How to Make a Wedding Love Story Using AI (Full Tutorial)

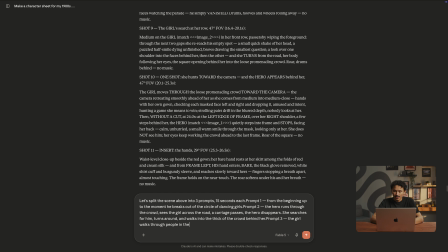20:01 And prompt 3, the girl walks through people in the foreground, looking around. Now I'm gonna generate each prompt separately. And this is why you split the takes.
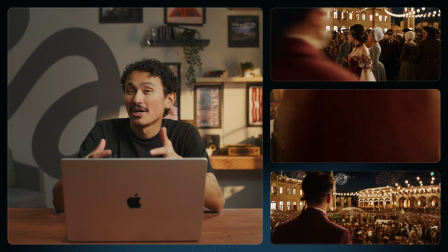20:14 Just look at their faces. You can actually see them getting lost in the dancers, and you really feel her scanning the crowd.
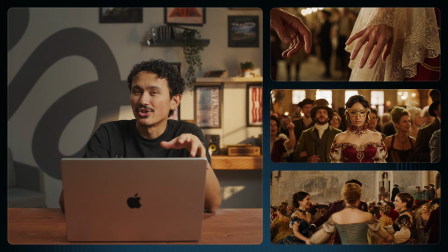20:22 In one long prompt, these beats felt completely rushed. Breaking it up gives it room to breathe, and it's a total game changer.
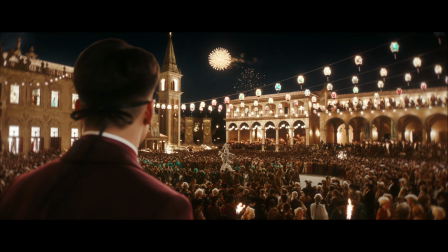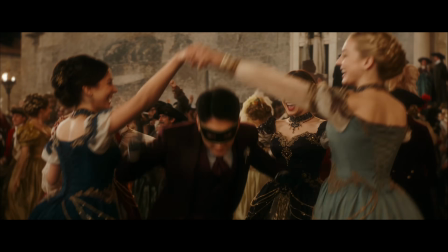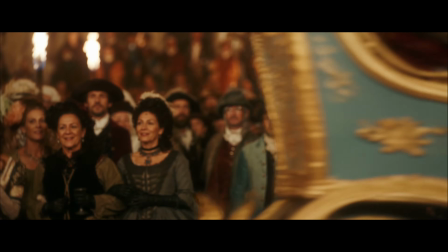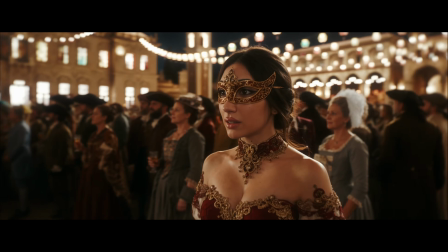Okay, that was the carnival. Now, the finale. This is present day, the campus elevator, because that's the real story. The real Nate and Isla met in college. And everything you've seen so far, that's what was playing in his head every time he tried to work up the nerve to talk to her.
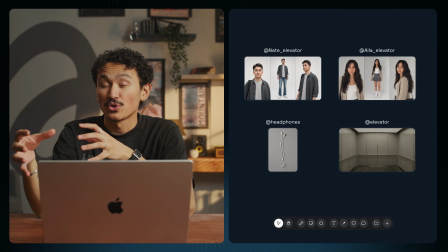21:11 The assets, him as a student with a backpack on one shoulder, her in a beige cardigan, the elevator, and headphones. All, again, in a blog post. But there's one more key asset that you won't ever see on screen. This whole scene lives or dies on sound. And here's how we pulled it off. My friend Nate recorded a quick voice memo humming our main theme. Just that simple do melody. Without it, the model just hallucinates a new melody every take. But with it, the character hits those exact notes on point, and the best part, works with any track. Just drop your favorite song in as a reference and copy the trick. Okay, first let's watch what happens if we don't attach the audio reference.
Oh, really?
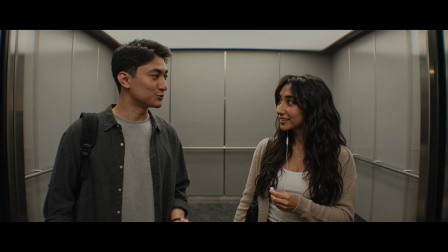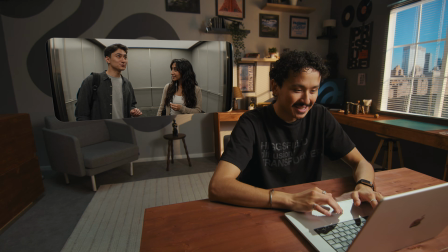22:01 My brother's just terrible at singing. Off key, zero rhythm.
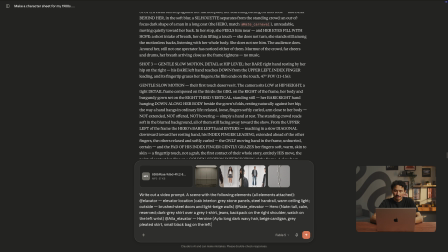22:06 Now let's try it with the audio. So in Claude, I'm gonna drop in my request,
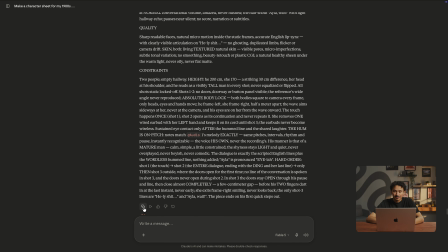22:14 take that new prompt into Seedance, and upload the audio into the prompt here.
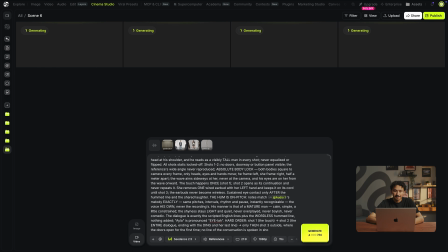22:20 And let's run a couple batches.
Hi. What are you listening to?
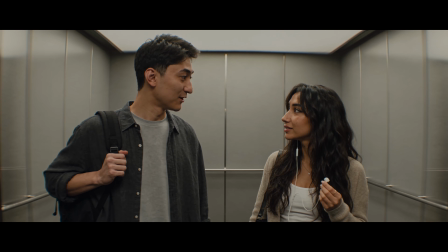22:26 It's Oricon. Oh, I love Oricon. Oh, really?
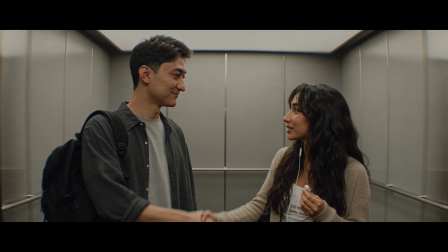22:35 I'm Nate. Isla, nice to meet you. Oh, that's my floor.
Boom.
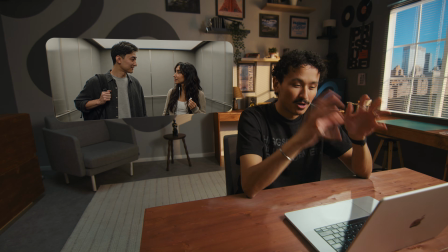22:39 First take, perfect execution. So audio references aren't a gimmick, they're how you force the model to get the acting right. So that's the whole pipeline. The skill, the script, the prompts, everything I used are linked below, and better yet, we've also created a custom app where all you have to do is upload your photo and the bride's photo, and you get the full, exact same love story built for you. So go try it out, and as always, if you found this video helpful, hit the like button, subscribe, and I'll see you guys in the next one.